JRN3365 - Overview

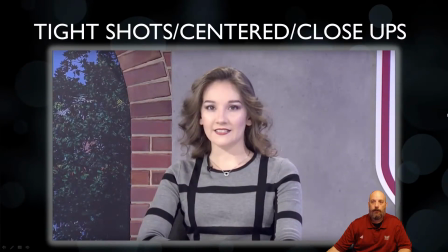249s
And so a wide variety of these things are going to come from some basic shots with some minor modifications. So the first shot that we look at is what's known as a tight shot or a centered shot. It can also be used as a close-up. So when I look at this screen, I can see my anchor is kind of in the middle.
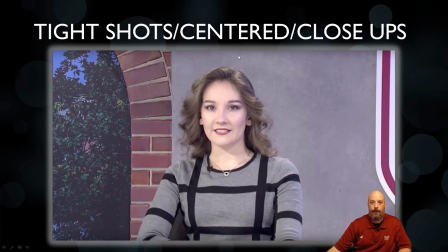266s
There's some equal space on both the left and the right. She has plenty of room above her head. And with her being centered, she is looking straight at the camera. So this is a good shot for when you have a person that wants to direct the audience or wants to directly address the people at home or viewing the audience.
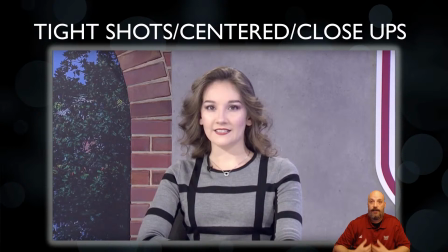284s
For that, you're going to have a tight shot and you're going to have it centered because as they're looking at you, there's a balance and a symmetry going to the entire shot.
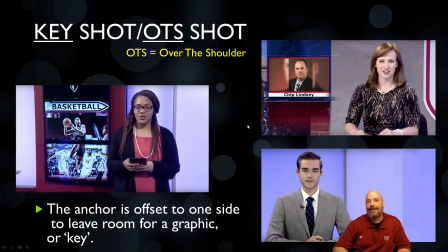292s
Now, another type of shot is what's known as a key shot or an over-the-shoulder shot, abbreviated as an OTS. And what this shot means is that we have the anchor that's moved off to the side of the screen, as you can see behind me, and I will disappear for a moment,
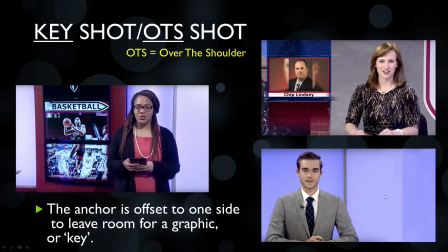310s
that when we have our anchor set up in the studio, the camera allocates a bunch of empty space for the anchor to display a graphic. So in the bottom, I have my anchor with an empty space. Likewise, up top, I have the same shot composition for the other anchor,
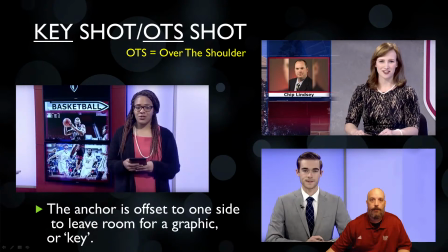329s
but the final result is our switcher has been able to add a graphic on top of it. And so this is why it's called over the shoulder, because most of these graphics do appear over the anchor shoulder. Now, one thing to consider, that some of these graphics may not be
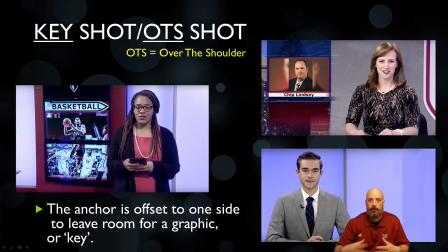346s
superimposed over the anchor in post-production or downstream of what the camera sees. If I look at this anchor that's on the left, I can see that she is standing in front of a bank of monitors, and those monitors are providing an imagery to coincide with the story.
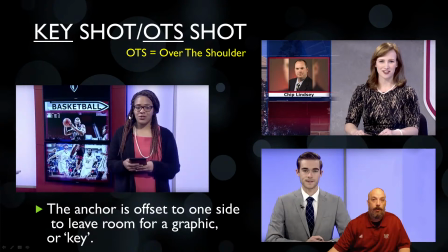364s
Now for this shot, my anchor and the camera are set up in the same fashion as the other ones. The anchor is offset to the right to allocate room for a graphic. The only difference is this graphic is being produced in a television behind her that's a part of the set.
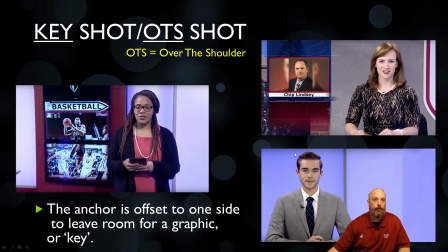379s
For the other two anchors, this graphic is superimposed, so they cannot see it in the studio. The camera operators will probably not be able to see it, but people at home and the director will be able to see it in the booth. Whereas with sports, they can see the graphics behind the anchor, and they can set that up.
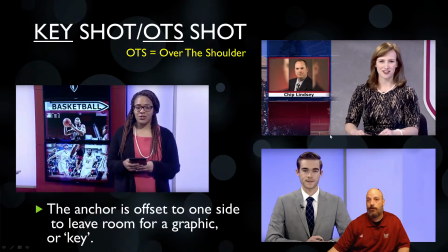396s
But both of these shots are going to be called a key shot or an OTS, for an over the shoulder.
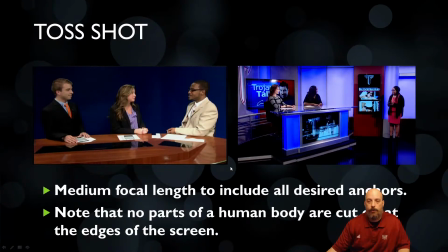405s
Now, another type of shot that's used is what's called a toss shot. So during a television newscast, we have different segments of the show that have a common theme, whether those themes are all of our news stories, our sports stories, or weather stories, or even something else like entertainment or information.
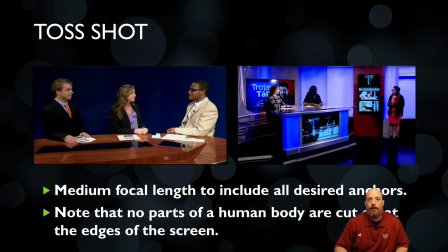425s
We want to transition from one set of stories to the other. Now, some ways that we can do it is by an animated graphic that says, now here's weather, or taking a look at news from across the nation, around the world, here's our global news. One of the other aspects that can be used is what's known as a toss shot.
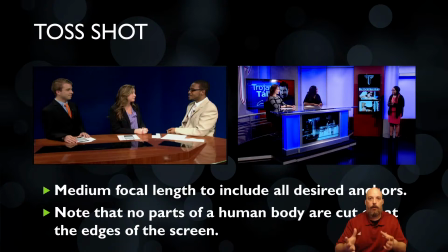442s
And a toss shot is basically where one or two of the anchors take the attention of the types of stories they are, and they sort of like toss it over to the next person who's going to take the show and go along with the theme that they have.
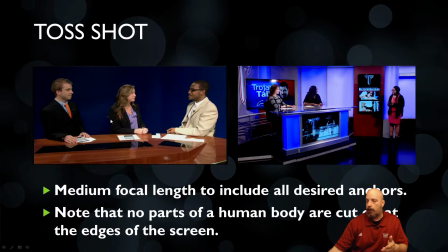457s
So what I have in our shot here on the left, we have what's called a weather toss. So our two anchors are talking to our weather anchor, and so they're beginning the weather segment by maybe addressing something they've noticed in the weather.
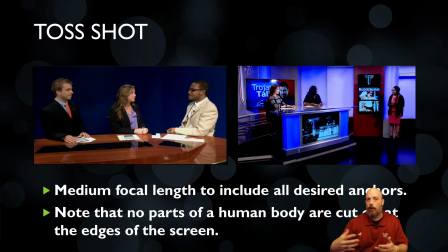473s
Maybe it's been raining the last couple of days. Will that rain continue? And they'll talk to the weather anchor about that. And the weather anchor will then pick up where they left off and says, you know what? It is going to rain, but I'll tell you how long it's going to happen after we look at some graphics, some maps, and the weather forecast.